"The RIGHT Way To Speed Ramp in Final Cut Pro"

Today I'm going to show you the best way to speed ramp in Final Cut Pro 10. If you don't know what speed ramping is, speed ramping is when you gradually ramp up or down the speed of a clip like this.
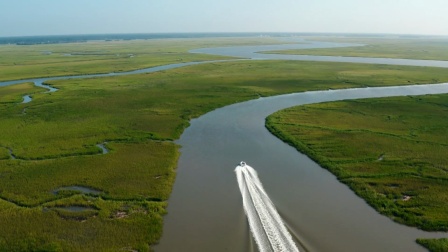[0:08]
It can help you change the speed of your clip from regular speed to super fast, or you can gradually slow down the clip to emphasize a moment. So if you want to learn the best way to speed ramp in Final Cut Pro, then you're watching the right video. When you speed ramp footage, it should be furthering the story of your video.
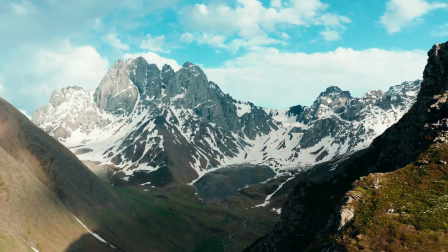[0:22]
For example, if there's something you want to reveal on the other side of a mountain, or if you just want to show the scale of a specific area.
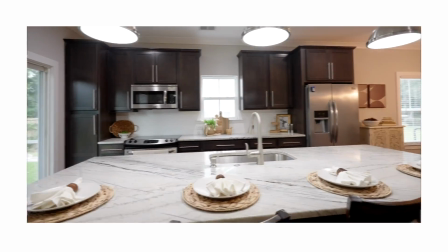[0:28]
I actually also use speed ramping in real estate videos to show a sense of scale, but to create a more captivating video for the audience when they're visually touring the home. Speed ramping is very useful, but in my opinion, you don't want to just be speed ramping just to do it. And when you do, you want it to look smooth, but just make sure it adds to the story. Now take a look at this clip versus this clip. Which one looks better to you? If you like the second clip, then today is your lucky day because I'm going to show you exactly how to do that.
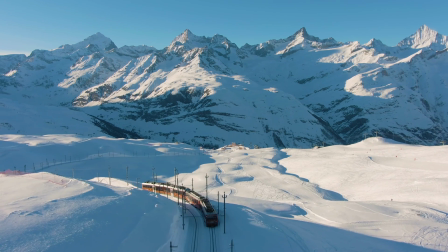[0:56]
Okay, so we're going to be working with these two clips from motionarray.com. I'm not sponsored by Motion Array, I promise.
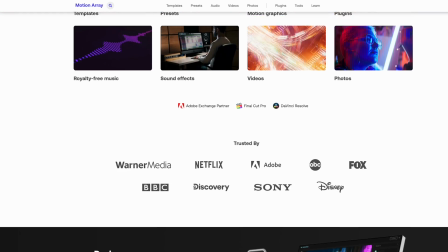[1:01]
They just have really good assets for creators, and I wanted to find a really good example of why you would want to be using speed ramping.
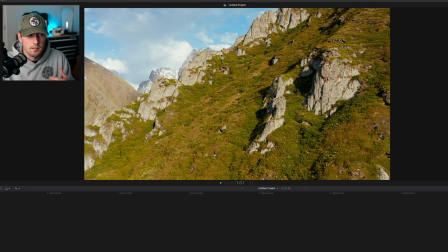[1:07]
So like I said before, you kind of want to further tell the story. So in this situation, we're scaling on the side of a mountain, but on the other side of it is this vast landscape that we want to show.
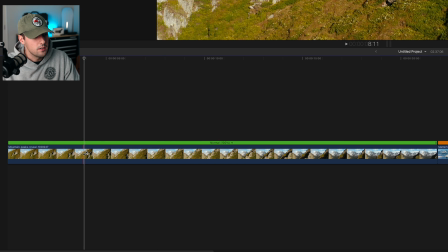[1:15]
A lot of people, when they speed ramp, what they'll do is they'll say, okay, I want it to start here. They will cut and then find where they want it to end right there.
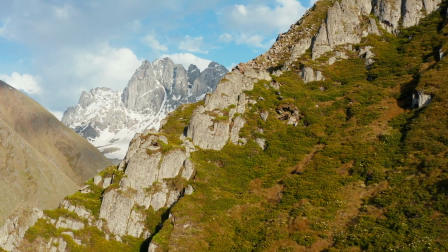[1:23]
And then what they'll do is they'll just go ahead and speed that clip up in the middle. And this is what that looks like. That actually can look very jarring and honestly not that great. So what you want to do is you want to gradually ease into the speed ramp and then out of it. And how you do that in Final Cut is a really cool way by using the range tool.
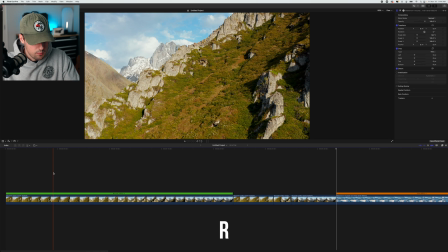[1:39]
So what we're going to do is we're going to press R on the keyboard and that will bring up the range tool. So what you're going to want to do is you're going to want to go to where you want the speed ramp to start, then drag over the clip until you get to where you want it to stop. And I think right here is a good spot. So what this does is this specifically selects a portion of the clip that you want to kind of alterate or change.
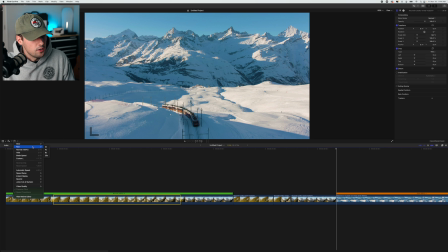[1:57]
So then we're going to go into the retime settings, go to fast, and then I like starting with 8X.
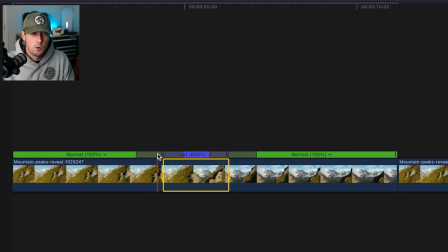[2:02]
So look at what this did compared to just cutting it. It added a lot more control for us. Now this looks so much better than what it did before.
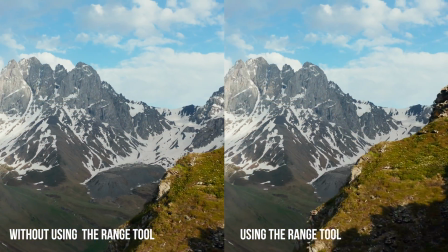[2:08]
Using the range tool like this gives you even more control. See these little grayed out portions of the clip?
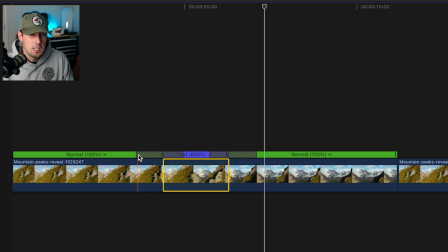[2:14]
I have no idea what these are called. This allows you to change even more the ramping of the speed.
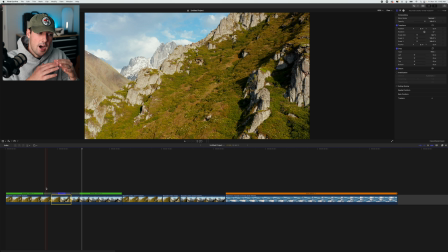[2:19]
And these little things in between kind of adjust how fast you want it to get to that fast portion. So from going to normal to fast, if that makes any sense.
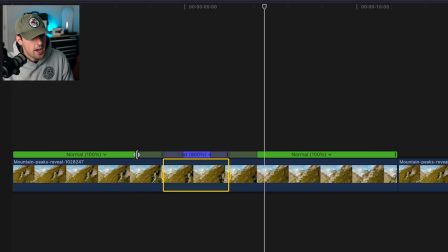[2:27]
You can basically, if you want it to be a lot more gradual going into it, you can drag this all the way to, honestly, I like dragging it right before the beginning.
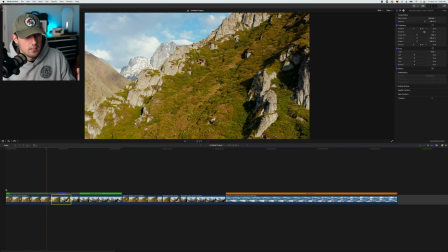[2:35]
And then it slowly starts getting faster and faster and faster, and then it ramps up.
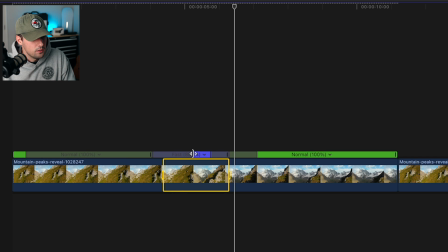[2:40]
And then I also like dragging it in the middle as well towards the middle. Same with this one. And then also I like dragging it out. It's a lot more gradual, a lot more smooth, and it just looks so much better.
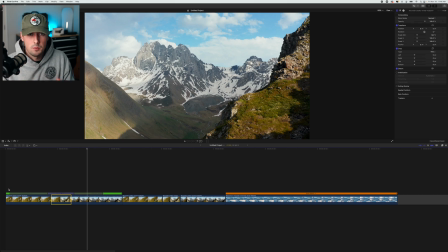[2:51]
Just simply cutting it, speeding it up, and then cutting it again.
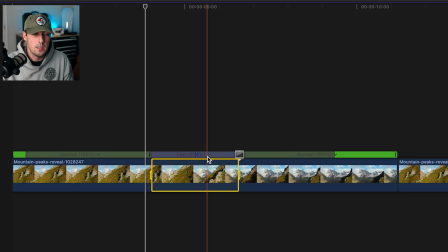[2:57]
So that all looks great, but I think this could go just a little bit faster. If you want to adjust the speed and make it a little bit faster, what you can do is you can see this little arrow next to the percentage. You can click on that and click custom. Then you can change the speed or the rate percentage of how fast you want it to go.
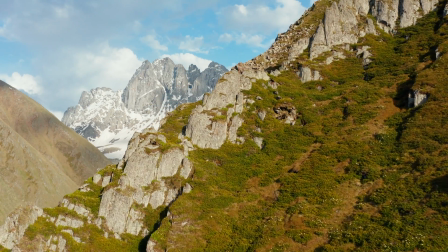[3:12]
I'm going to be a lot faster and let's see what this looks like. Perfect. But I don't like where it's ending yet.
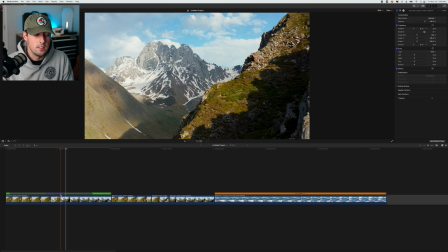[3:17]
So if you want to change where the speed ramp ends, you can double click on this bar right here. See where it says source frame, you can click edit. And this will allow you to drag where the end of that speed ramp is going to be.
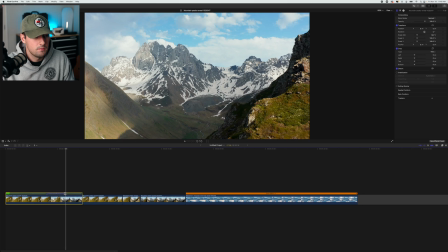[3:27]
I want it to be just when the mountain gets sort of off frame. And here's what that looks like.
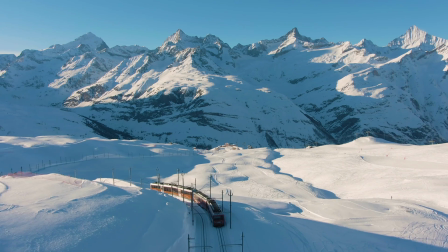[3:37]
Okay, now let's move on to this clip of this train moving through a snowy mountain. I want to speed ramp this clip because as you can see,
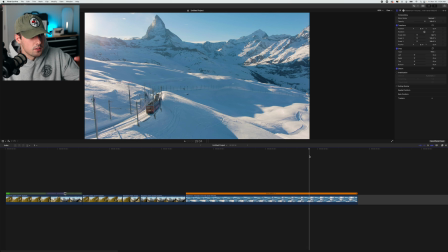[3:43]
the drone is kind of turning around the side of the mountain and as it goes a little bit further the sun peeks through but it also reveals the landscape that the train is about to snake through.
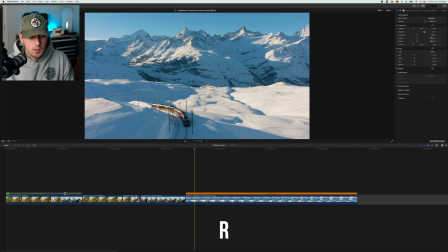[3:51]
You're going to press R on your keyboard to bring up the range tool and we're going to find where we want the clip to start speed ramping.